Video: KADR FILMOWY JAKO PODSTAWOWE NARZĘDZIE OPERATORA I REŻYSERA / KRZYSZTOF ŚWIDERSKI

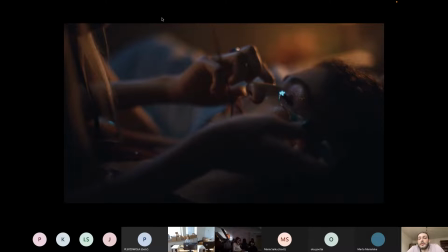(24:50)
Widzimy dłonie drugiej, która i widzimy tą czynność, czyli właśnie robienie tego make-upu. Także to półzbliżenie pozwala nam już pokazać coś więcej i pokazać nam jakąś emocjonalną relację.
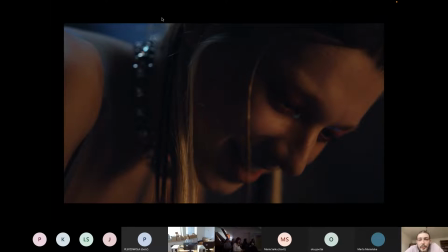(25:14)
Kolejnym kadrem jest zbliżenie. Widzimy tutaj bohaterkę, której wcześniej nie pokazywaliśmy, pokazywaliśmy tylko jej dłonie. No i za pomocą tego zbliżenia twórcy chcą nam pokazać no, emocje, które się tutaj wiążą z tą czynnością w tej scenie.
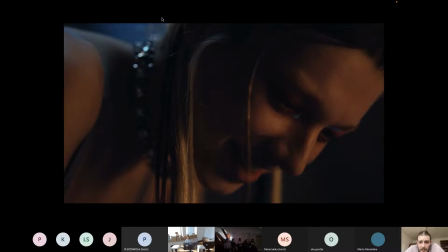(25:34)
Czyli możemy tutaj widzieć jakieś emocjonalne reakcje u bohaterki.
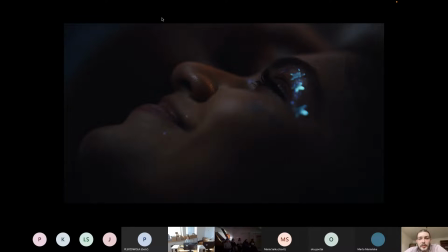(25:47)
Kolejny kadr, również zbliżenie, jest to zbliżenie na tą bohaterkę, którą widzieliśmy już wcześniej. No i za pomocą tego zbliżenia twórcy jeszcze bliżej chcą nam pokazać te emocje, które tutaj są ważne w tej scenie, tą zabawę,
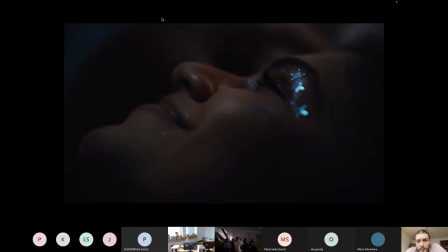(26:06)
ale też pokazują nam makijaż, który jest jakby czynnością tej sceny. Więc tu widzimy efekt.
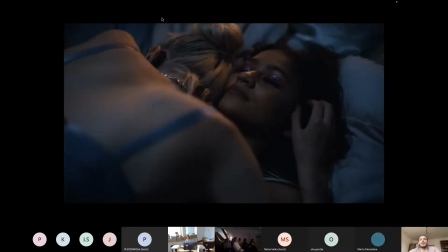(26:21)
No i kolejny, półzbliżenie, takie szersze, dzięki temu, że jest to taki plan, widzimy je obie naraz, widzimy ten gest, jakąś relację, która się tworzy pomiędzy nimi, no i wciąż możemy widzieć ten make-up.
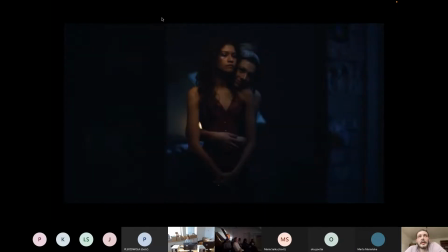(26:42)
I takie zamykające scenę ujęcie, jest to plan amerykański, najszerszy spośród wszystkich do tej pory w tej scenie. No i on jest taki puentujący, zamykający całość. Czyli widzimy je obie szerzej, już w szerszym kontekście.
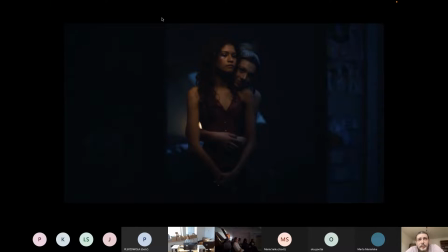(27:02)
Twórcy pokazują nam przestrzeń, w której się znaleźli, dopiero pod koniec. Dlatego, że ona nie była jakby istotna do tej pory. Teraz widzimy, że jest to jakaś prywatna przestrzeń, jakiś pokój.
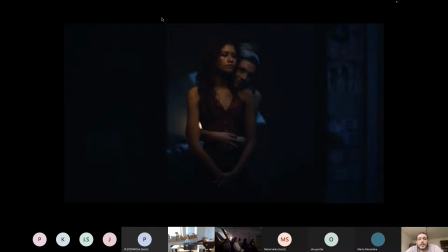(27:14)
No ale przede wszystkim skupiamy się na tej dwójce, którą widzimy już szerzej, widzimy ten gest przytulania. No jakby możemy zobaczyć całe ich sylwetki i to, jak razem wyglądają po prostu.
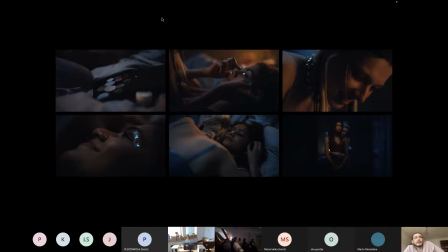(27:35)
Więc to jest taki przykład właśnie sceny, która opowiada o jakiejś takiej prostej czynności, tak? O tym nakładaniu makijażu, ale właśnie za pomocą tego, że
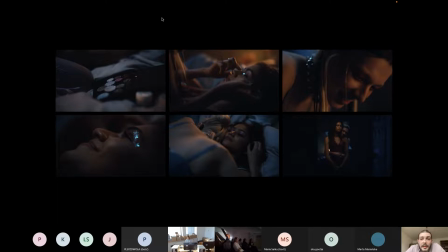(27:50)
jest to przedstawione w wielu różnych kadrach i one tworzą taką jedną całość, twórcy przekazują jakby uwagę widza, tak? Nie pokazują wszystkiego naraz, tylko słaniają nam wszystko po trochu
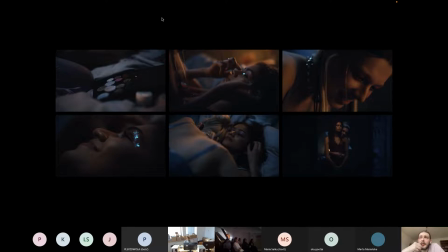(28:10)
i dzięki temu też jesteśmy w stanie, tak jak twórcy tego chcą, odbierać emocje tej scenie.
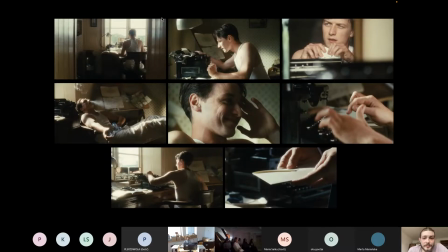(28:22)
No i tu kolejny przykład, to jest przykład z filmu Pokuta. Przykład sceny, która również opowiada o jakiejś czynności. W tym przypadku jest to pisanie listu. Lecimy po kolei.
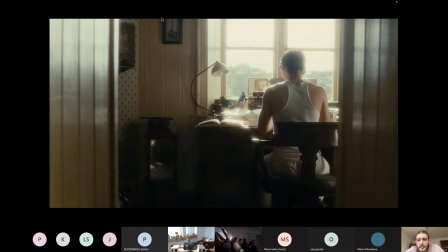(28:42)
Kadr otwierający całą scenę. Jest to kadr w planie ogólnym. Widzimy pokój i widzimy człowieka, który znajduje się w tym pokoju. Nie widzimy jeszcze tej maszyny do pisania, widzimy tylko tą postać.
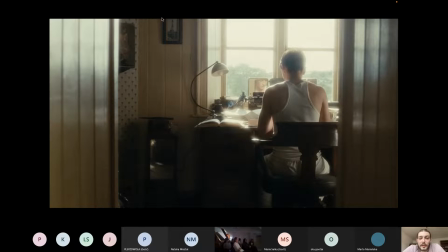(28:58)
Jakby ten plan ogólny ma tutaj taki charakter otwierający. Nie pokazuje nam wszystkiego, ale pokazuje nam przestrzeń i kogoś znajdującego się w tej przestrzeni. Jeszcze też nie jesteśmy w stanie ocenić, kim ta osoba jest, bo jest usytuowana tyłem do nas.
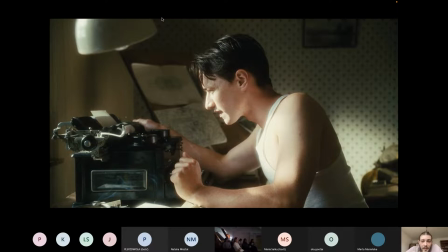(29:18)
Następny kadr, plan średni. Tutaj jakby twórcy przybliżają nas do tej sytuacji. Czyli już widzimy tą maszynę do pisania, widzimy człowieka, już jesteśmy coś w stanie więcej na jego temat powiedzieć. No i wiemy, czym on się w tym pokoju zajmuje.
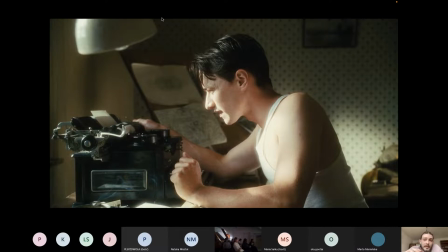(29:36)
Czyli wcześniej był taki plan szeroki, teraz jest bliższy, czyli zbliżamy się do tej sytuacji, zbliżamy się do tej czynności.
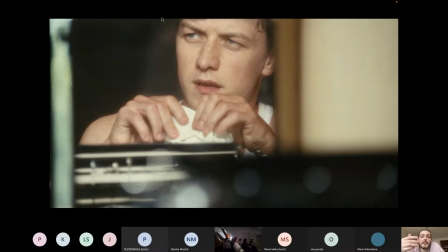(29:48)
Następnie widzimy półzbliżenie w odbiciu w lustrze. No i teraz to półzbliżenie jest tutaj po to, żebyśmy mogli zauważyć, że coś tutaj jest więcej, tak? Że to pisanie listu, że ono jakoś może mu nie wychodzić, tak?
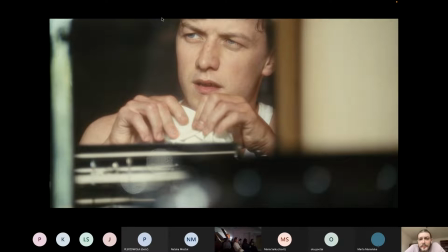(30:06)
Że już coś tutaj możemy zacząć czytać z tych jego oczu, zastanawiać się, co się dzieje głębiej. Widzimy też z bliska ten list, który on jakoś tam mieli, tak?
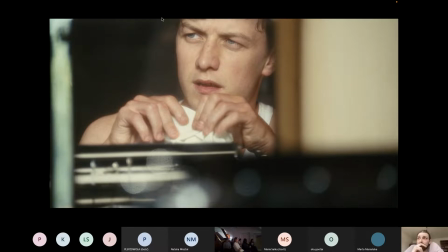(30:19)
Czyli no po prostu jakby dzięki temu, że jesteśmy bliżej, właściwie więcej możemy z tej sceny wyczytać. By twórca akcentują nam, że tutaj też chodzi o jakieś emocje z tym związane.
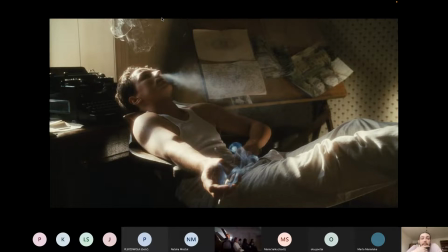(30:40)
Kolejnym odchodzimy dalej. Jesteśmy w planie amerykańskim. W planie, który pozwala nam zobaczyć szerzej tą przestrzeń. Dzięki temu widzimy, że ta postać siedzi tyłem do maszyny. Przestała pisać ten list, pali papierosa, jest jakby w innej czynności.
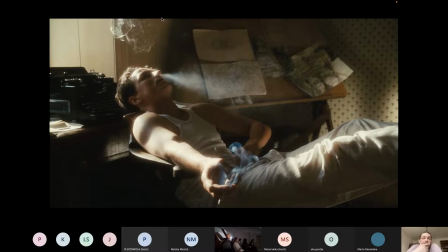(30:59)
Więc jakby ten plan jest tutaj po to, żeby pokazać nam no właśnie tą przestrzeń. No bo to jest istotne, że on jakby przestał pisać, tak? I teraz jakby ma zupełnie inną pozycję. Jest taki położony z tym papierosem.
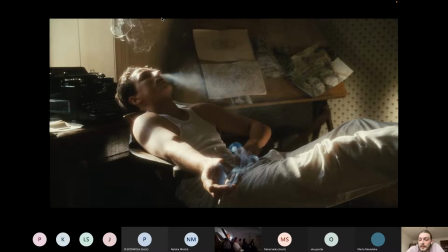(31:14)
Jakby to ma takie znaczenie, jakby to wprowadza nas w pewien kontekst sytuacji. Taki emocjonalny również.
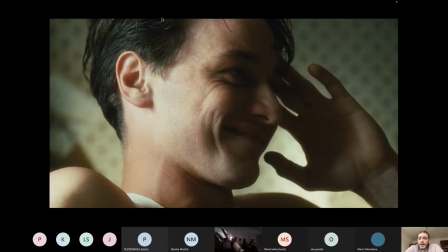(31:26)
Następnie w zbliżeniu widzimy jakąś reakcję emocjonalną. Czyli no, wgłębiamy się w to, co jest w naszym bohaterze. Za pomocą tego zbliżenia twórcy pokazują nam, że coś się zmieniło, tak?
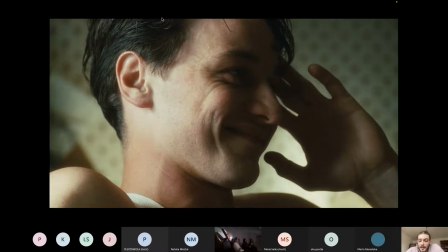(31:43)
Widzimy tutaj jakąś pewną postawę i zmianę w stosunku do poprzedniego kadru.
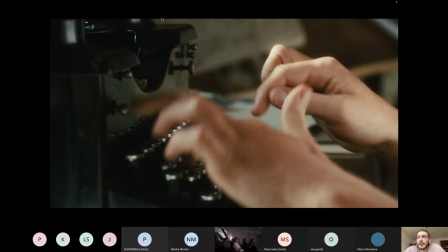(31:55)
No i w kolejnym jest to detal. Widzimy dłonie stukające w klawiaturę. No, za pomocą tego detalu twórcy pokazują nam, że, no, że coś mu zaczyna, jakby no, coś się dzieje z tym listem, tak?
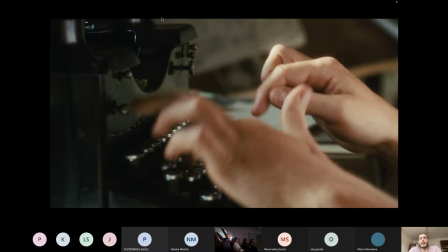(32:14)
On jest znowu w stanie go pisać. Możemy widzieć tą determinację, szybkość, z jaką uderza w klawiaturę. Ten detal służy temu, żeby nam pokazać, że wrócił i że wrócił do pisania i że dobrze mu idzie.
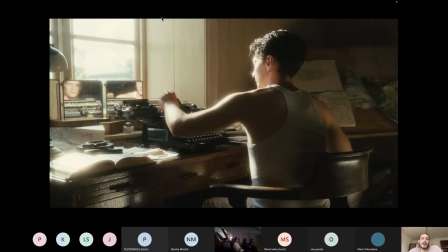(32:35)
Następnie w takim planie średnim znów mamy kontekst szerszy, tak? Czyli widzimy tą maszynę, widzimy jego, no i widzimy to, że wyciąga list z maszyny do pisania. Czyli ten plan pozwala nam na pokazanie naszej postaci w czynności.
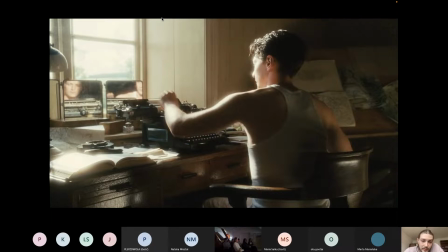(32:55)
Czynności wyciągania listu z maszyny.